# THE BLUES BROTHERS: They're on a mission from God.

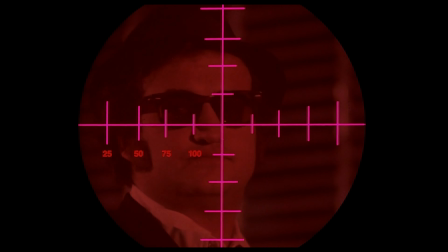8:19 Although I love this moment when the music stops.
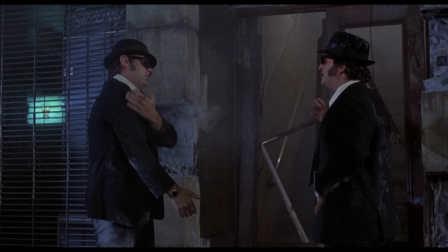8:26 And then starts again. The James Brown song at the church, that's diegetic.
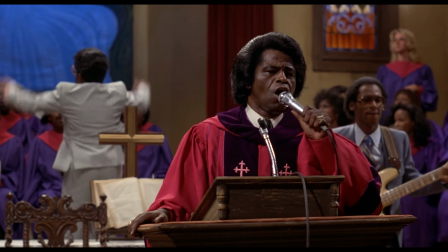8:36 They're performing a song. It's a revivalist gospel church.
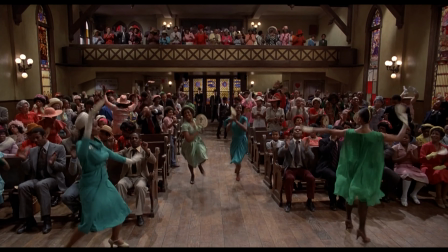8:41 And yeah, it's a big production number with some great dancers, but it works in the context of that's how some churches actually work in America.
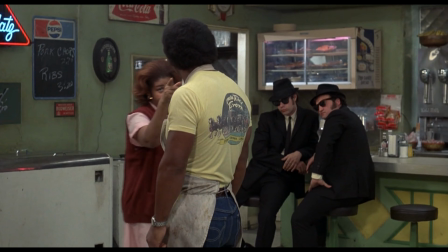8:48 This is where gospel music comes from, after all. The only time they break that rule is with the Aretha Franklin song Think in the Soul Food Cafe, where she just breaks into song.
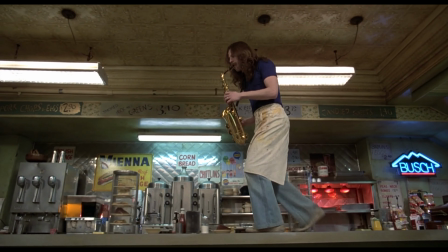8:59 And we don't know, and apart from the saxophone player, we don't know where the rest of the band is. And they just sing. This is classic musical theatre. But by then, we know how this movie works. We understand the comic book nature of the film. So those are the two ways of getting songs into especially a movie musical. It's either diegetic and there are performers performing, or they just break into song.
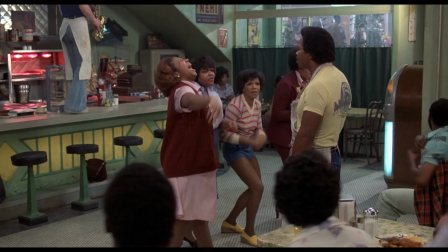9:25 When you do that, as they did with Think, it's very hard to get out of the song unless the scene ends on that beat.
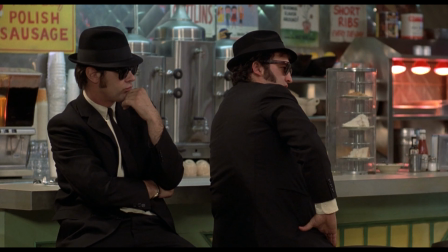9:32 That's the one awkward moment in the movie, I think, when Aretha Franklin stops singing, because the scene doesn't end with her challenge.
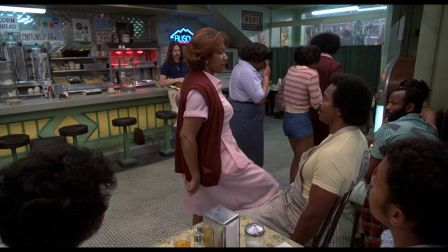9:41 It has to end with Matt Guitar Murphy and Blue Lou making the choice to leave with the Blues Brothers.
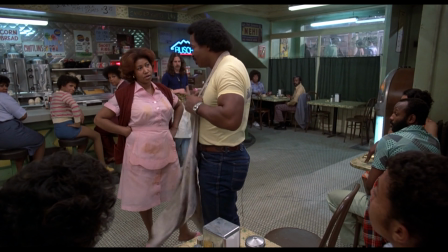9:48 And while John Landis tries to portray this awkward silence as tense, it just becomes drawn out.
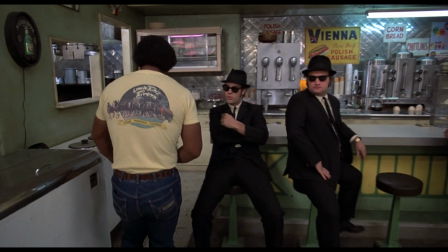9:56 It's an anticlimax.
Let's boogie.
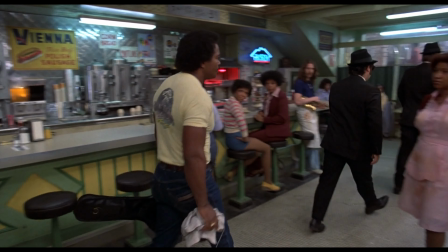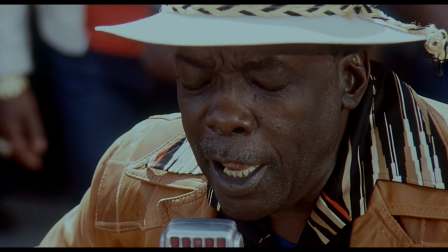10:05 But then there are other moments like the John Lee Hooker song, which again is diegetic.
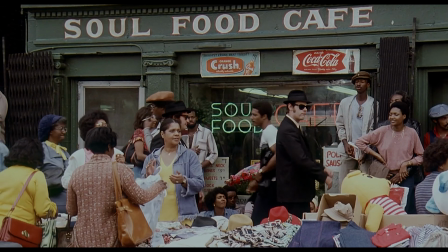10:11 They're busking, they're playing in the street, and that's the scene. And there's no plot happening beyond the fact that Jake and Elwood are arriving. So there are moments in the Blues Brothers where the songs don't move the story forward a lot, like when they're playing at Bob's Country Bunker.
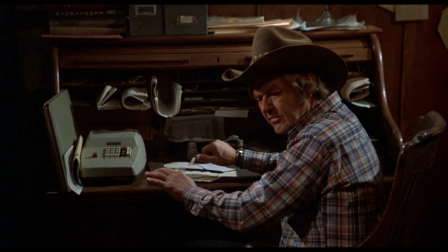10:29 This lengthy sequence doesn't actually serve story very much, aside from the fact that they're doing their first gig and have to adapt on the spot, coming up with Rawhide.
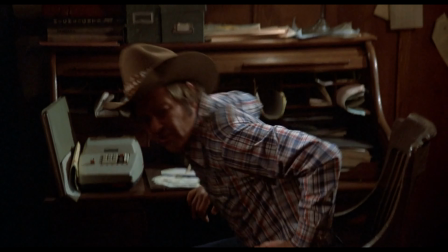10:37 That ain't no Hank Williams song.
But it does eventually serve as an obstacle.
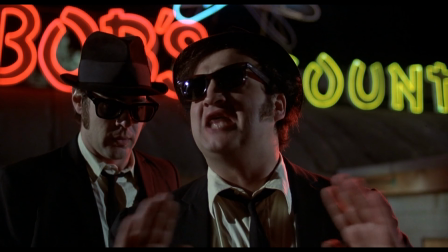10:42 The next gig is gonna be dynamite. Huge. You'll see.
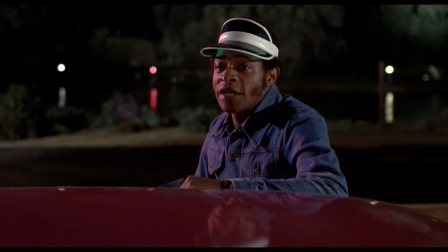10:48 And possibly the end of the band.
I say we give the Blues Brothers just one more chance.
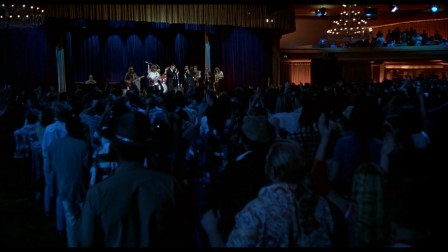10:53 Likewise with the concert at the end. There are moments of plot where Jake and Elwood see the police watching them and they call that out.
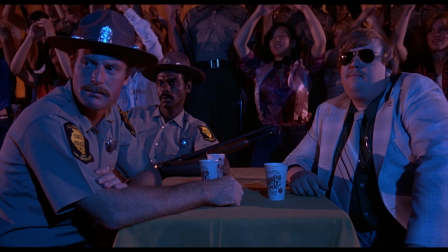11:01 Look there, brother, baby, and I'll see what I see.
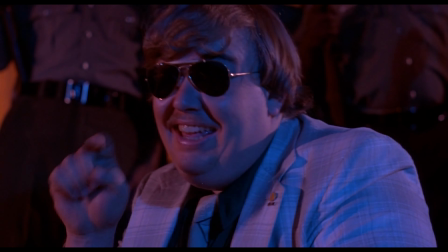11:06 Baby, don't you wanna go?
But those two songs, as well as Minnie the Moocher from Cab Calloway, are largely there to see them fulfill their promise of putting on a great show.
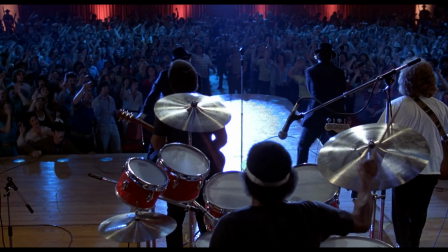11:18 So you can stop the story for moments like this, as long as they don't go on for too long, and as long as the performance is great. In a movie, it's hard to get away with that. You can pause the story for 2 to 3 minutes. But beyond that, we start to lose interest. Story is most important in a film, even more so than in a stage musical. You'll also notice that after the big concert, which is their second act turning point, once they've got the money, and once they've escaped both the police and Carrie Fisher's character.
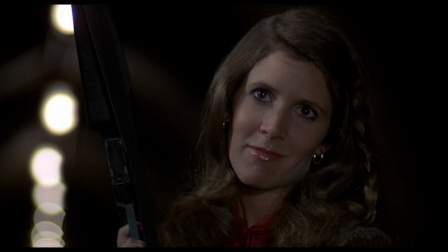11:51 Good to see you, sweetheart. You contemptible pig.
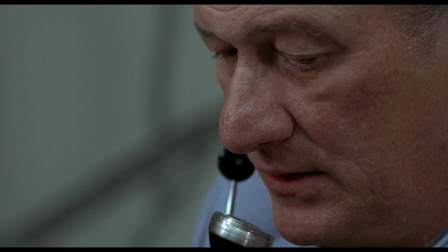11:56 The entire third act is the massive chase and them desperately trying to get to the Cook County assessor before the deadline, before they closed for business on that day.
Use of unnecessary violence in the apprehension of the Blues Brothers has been approved.
That's the entire third act, and you'll notice that there are no songs in the third act at all.